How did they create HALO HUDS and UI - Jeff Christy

But you don't have more than that. because anything more than 10 it's gonna be so long to animate in so long to animate out so you just need it to be snappy enough not too snappy just at the right what do the swedish guy say logom or something like that do you have
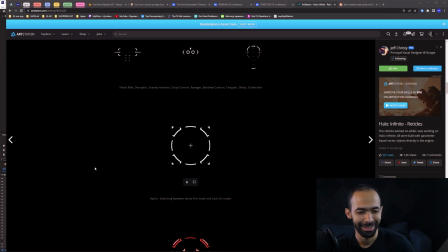[8:17]
to open your mouth like when you say it or just like log nah nah logom just logon you don't have to like you know open your mouth like that like one of youtuber guys you're changing already you're becoming one of them so so as you can see here it's it's some elements are
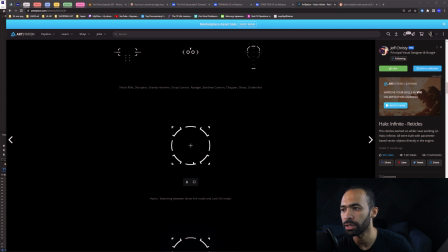[8:33]
smooth and some elements are snappy and i think you mentioned that before when we were looking at jeff chris's animations is that i think you mentioned somewhere that you like how the main things are snappy but the ones that could get some smooth animations that are well smoothly animated just enough yeah yeah
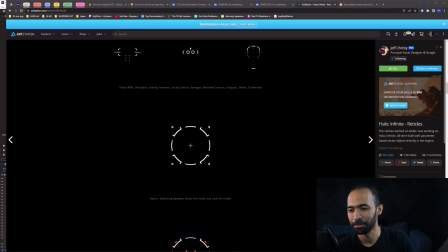[8:50]
and there is a tiny delay like you know on the tinier elements yeah so as you can notice even on this image and i imagine you'll see it for the rest which is like the primary shapes are very snappy but the smaller shapes yeah are delayed they ease in or like they i
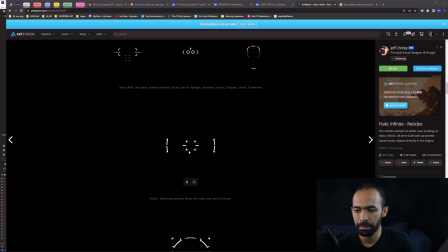[9:05]
guess they ease out you know that's the so here are the primary shapes it's basically these these focus angles here so as you can see here they they just get snappy but everything else they just ease in into this and there's one thing actually i want to mention so when you're starting motion
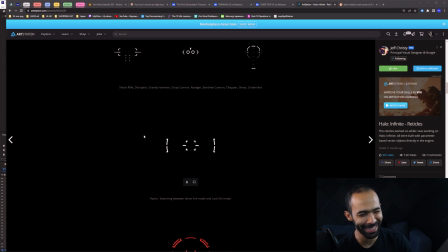[9:20]
design I think we all went through this we all all of us went through this we still have this on our backyards so to say is when you want to transition from one state to another what you would think of is everything every single shape needs to move from one state to another
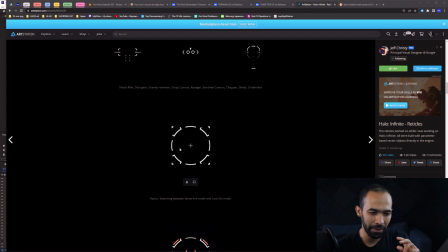[9:34]
but that's not yeah but that's the mistake that you make when you're starting on fui animation and motion designers in general is that not everything needs to transition to the next scene you can just make things disappear and then bring in the new things they just should probably come from the same source
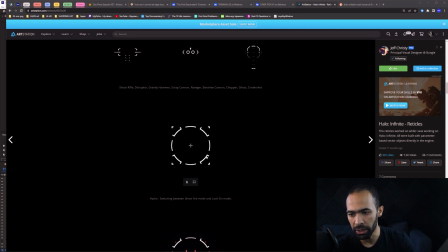[9:49]
but you don't have to transition that shape specifically so why i'm mentioning this if you look at these little lines here in the center they don't really transition if you pay attention to them and you slow this this gif gif graphics gif so when you look at them they just leave and then
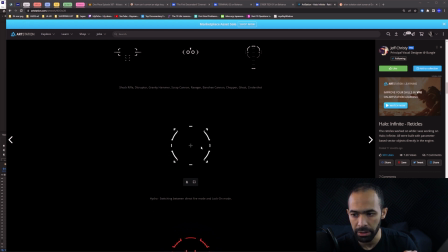[10:05]
they come in and same thing comes in with the with the with these center things so the idea here was it was supposed to transition to this but just because of the motion the follow-up motion he doesn't need to transition the shape he just fade in fade out fade in fade out
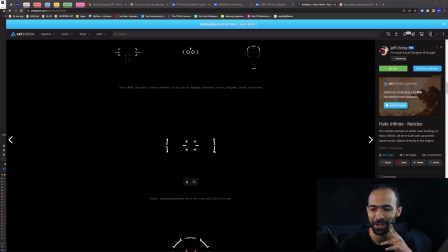[10:19]
both both shapes and that's it you don't really transition everything and he went to my eyes it looks like those two middle lines are becoming the lines on the sides right yeah but he didn't but yeah but that's not the case yeah i imagine the reality is it's probably like just a trim pad and it's like not even connected you know two different paths that are not true Yeah, and that's part of the follow-up animation.
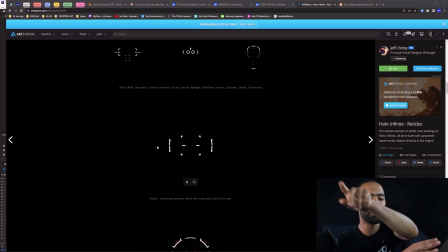[10:40]
It's just continues on the speed and motion of the previous layer And that's one thing that well, what's their name? It's not Odd Fellows, the studio that I really like a lot. They're very creative in their infographic. Is that ordinary folks? Yeah, ordinary folks.
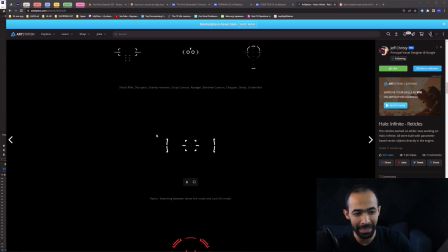[10:56]
Yeah, that's that's something that they use all the time is follow-up animation Like they just transition the camera and switch the scene and yeah match cuts. Yeah match cuts.
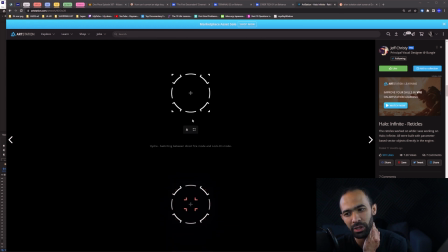[11:04]
Yeah i love match cuts and one thing that is that i really need to mention is how beautiful this is we've been talking for the past few minutes just on the same page and i personally did not feel bored of looking at this already yeah like that's we're still on the first one
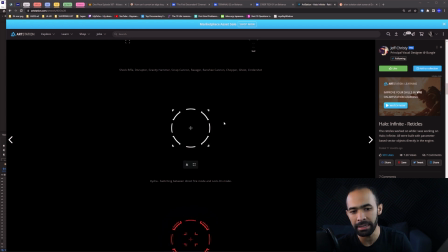[11:19]
yeah and that's one thing that i love about jeff chrissy is that his ui animations you don't get bored of them you could you could keep on looking at them for a long time which one of the ingredients for game ui design is you should not be bored because people are going to play it for years and months so yeah everything else is yeah there it goes the
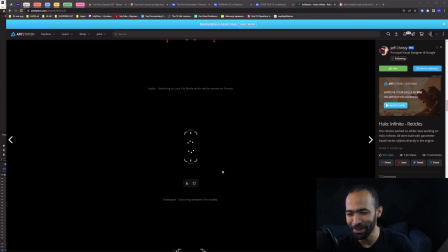[11:38]
legendary the legendary heatwave animation look at this so the main shapes they're snapped to that position but these are harmoniously did i get that right harmoniously yeah yeah you're on the right track yeah i'm learning english so harmoniously i've been reading books man i've been i've
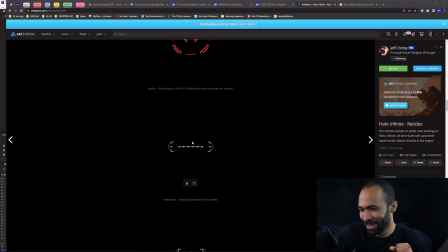[11:57]
been i've been memorizing that oxford dictionary man i want my uk seasons and shit so so so yeah you can see that these because they they're not gonna move so far so he has the time while the others are trying to snap he has
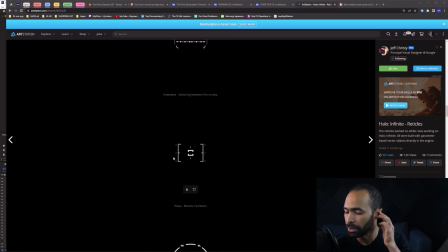[12:11]
the time to actually move them and offset them way better same thing with this i like the idea that he just brought this in the middle instead of just bringing it outside it's just it just it just means a lot more yeah and then it's it's so everything is beautiful the fact that
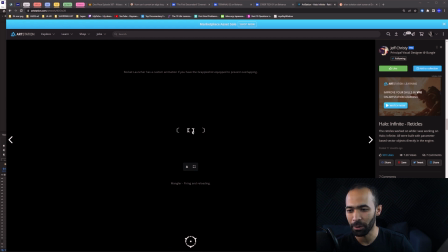[12:25]
he cut this this is just great yeah and he can just permit himself from bringing one shape to another side and intertwining between them that's the thing it's like he doesn't he doesn't fear intertwining objects like laying an object on top of another personally i don't think i've ever done that in my
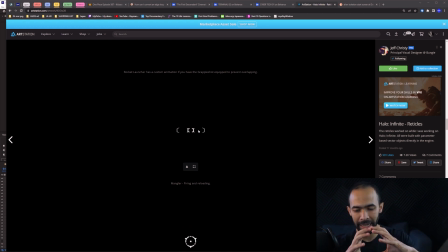[12:42]
entire career where one shape was supposed to be inside another shape i don't like to to bring them together like i can't have them overlap of another yeah i don't like to overlap shapes if something is in the center it always has to stay in the center unless this one disappears but he
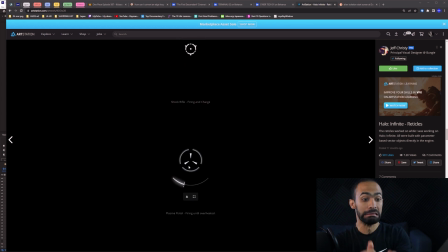[12:58]
doesn't do that this actually feels like overheating the more you click on the more you click the more it goes like you can feel the recoil in there yeah yeah i really like this so yeah i believe that everything everything else so again coming back to our first point which is everything else
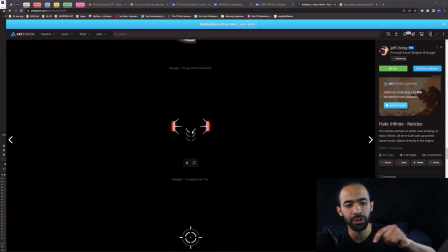[13:13]
has has a purpose so every single design that he's done here will be carried over to every single god which is one of the good things about the the first school of thought of motion design which is everything needs to have a meaning and a reason so each gun will basically use the
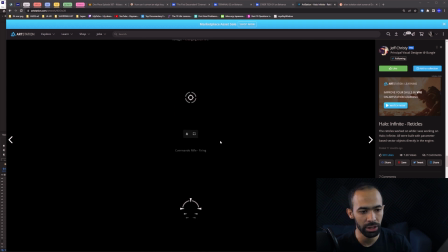[13:29]
same principles and you would understand them regardless of what gun you are you don't need to relearn the gun just because the animations that were used on the first gun that you had will be just carried over to the second gun that's the beauty of having this it's like a unified unified language
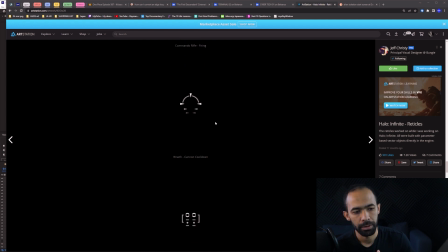[13:43]
you know between them yeah you know like if i didn't know anything about this game i would say oh yeah like this these guns are made by the same manufacturer they're used by the same faction or something something like that yeah everything just really follows that i like how these these little steps here change up and down as as he fires it just goes up and down it's very beautiful this is for an
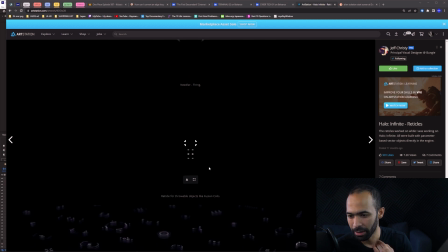[14:03]
alien like needler yeah an alien like gone no needler that's a halo yeah yeah halo gun we'll probably look at more in the future but hey that's me and eunice trying to look at some references because we are working on a radical hard animation projects which we're going to be share with you guys soon and hope you like this me and the youness rumbling and trying to learn from other designers and especially respectable designers like jeff christie it's really good when you mix designers and your own spice and then you have something new so you can be recognized and also your portfolio gets respected during screenings and job interviews my name is mr popo and that was youness thank you so much thanks thanks for having me it's been fun and thank you for tuning in to this first installment of how designers react i'm hoping that this turns into something more reoccurring between tutorials and uh if you liked it hit the like button and if you have any feedback please let me know in the comment below as well as if you have any suggestions my name is mr popo and i catch you on the next one